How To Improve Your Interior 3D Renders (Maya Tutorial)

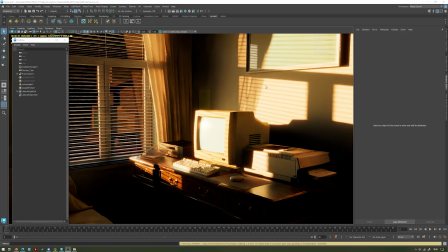4:08 Generally, it's going to be less noisy. Maya these days comes built in with a denoiser that's automatically applied in the viewport and in the render view, but still, it will reduce your render times quite significantly in some cases. If you're doing an interior lighting scene, I would absolutely use a light portal, especially if you're planning on having light come through a window like this.
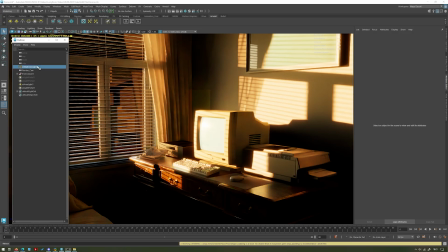4:27 Now, to get accurate sun lighting, again, I said I'm just using a skydome light, and I have a physical sky attached to that. And we can change various different settings here. The azimuth, for example, is just kind of what way the
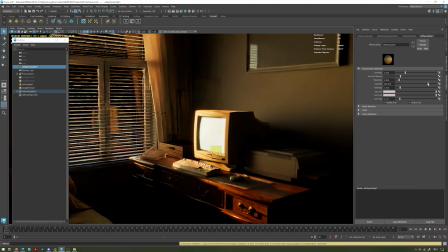4:43 where the sun is in the sky in 360 degrees, essentially.
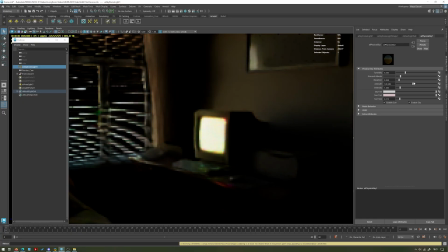4:48 So you can see as I move it around here, it's changing. position, and then the light that's coming through the window is also changing. So if I move it over to here, the sun is not pointing directly into the window, and it's represented in the scene because we're now getting much softer lighting. It's just bouncing from the outside.
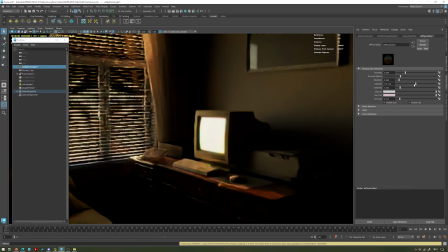5:05 But if I move it back to where I had it originally, you can see now, as it comes around in this direction, we're getting much more light through the window again.
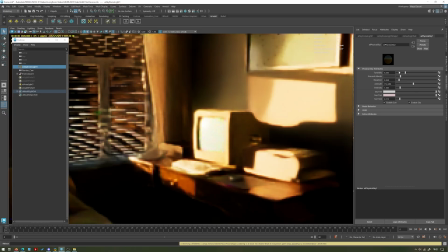5:13 That's because the sun is visible through the window. We can also change the elevation as well. As the sun gets much lower in the sky, we get this much more golden hue, more like an evening, late afternoon kind of lighting.
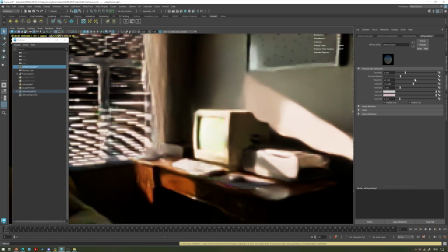5:26 We can pull this up as well. If I pull up to 42,
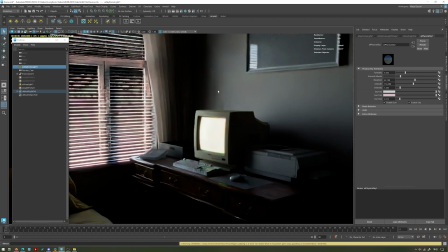5:29 the light isn't coming through the window as much because the sun's sort of going further above the building in the window, but you see the light's getting a lot more blue.
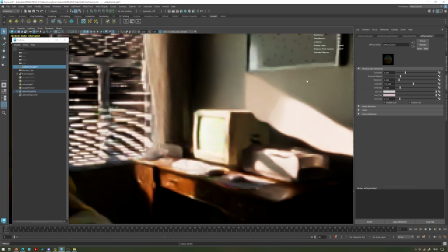5:37 So it's just a great light for simulating that kind of nice evening light look,
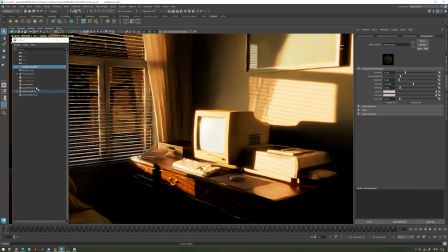5:42 or just sunlight in general, and especially combined with a light portal in an interior scene like this, they work really, really well in conjunction with each other. The next thing that can really improve your lighting in interior scenes like this is, you can see on front of the windows here, I have these slats, these blinds.
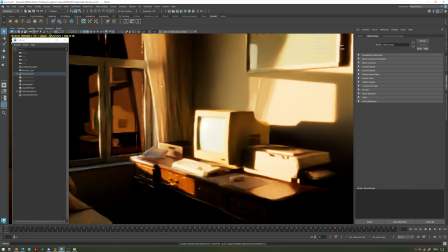5:58 If I was to go ahead and hide those, you can see the lighting does still look quite nice, but we've got a lot less kind of visual interest in the windows outside of these bars, because the windows are separated up into three different pieces. So that is adding some interest here as well in the shadows. If this were just a plain window without anything at all,
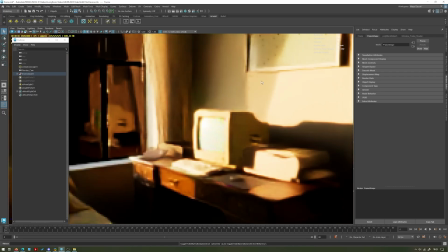6:15 you know, if I was to hide some of this stuff, you can see the shadow looks a lot less interesting, a little bit less realistic.
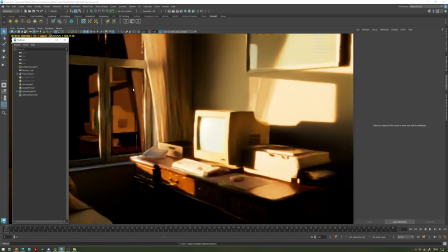6:21 Generally, there's going to be things in the way of a window. It's kind of rare that you'll just have the sun coming directly in.
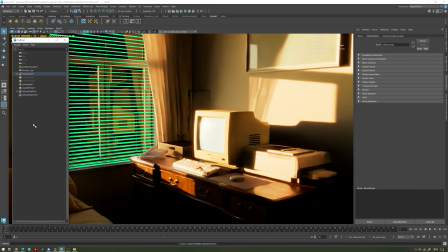6:27 So adding these little extra elements in front, like the blinds and the segmented windows,
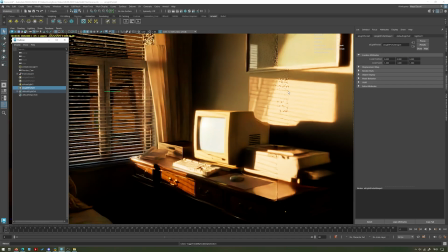6:32 kind of just helps to make the shadows look a lot more interesting, like the room has some substance to it, right? And we're getting more interesting shadows all over the desk and stuff like that as well. And then you can even take this a step further.
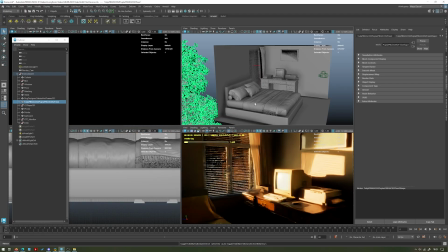6:43 I've gone ahead and just placed this low poly tree window, tree model, outside the window,
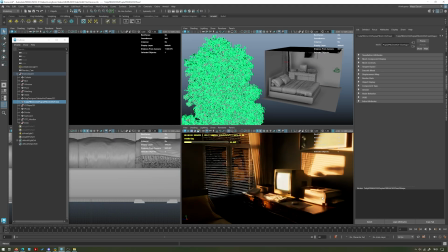6:48 and you can see that's even adding some more shadow interest as well, with the leaves here
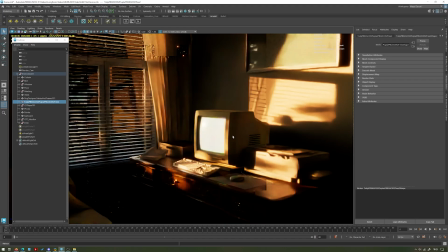6:55 on the wall in the render, and also some more on the monitor itself. And this tree model isn't particularly high fidelity or anything. It's quite simple, quite basic. You can get these free online on sites like Turbo Squid and CG Trade and stuff like that.
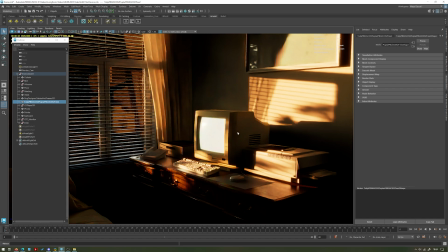7:09 So if you're doing an interior shot, regardless of the mood of the lighting, right, I've got this nice golden hour sort of lighting, it's good to have stuff in the way of the windows just to change those shadows, and it just adds that extra element of realism that you would get in real life, you know. And a great thing to do is look at the spaces that you live in, whether it's your home or your office or wherever,
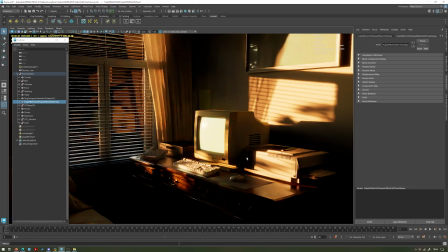7:29 and pay attention to how the light comes through the window and look at those things. It's a good good source of reference for stuff like that, and then finding it online too. So yeah, that's just a quick example of how to do an interior scene, some tips to make it work better for you, and how I did this one a little bit ago.
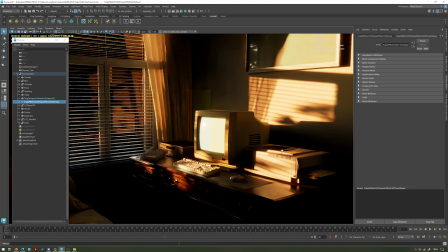7:47 So yeah, thank you very much for watching this quick video, and we'll be back next week with another one. Like and subscribe. Bye bye.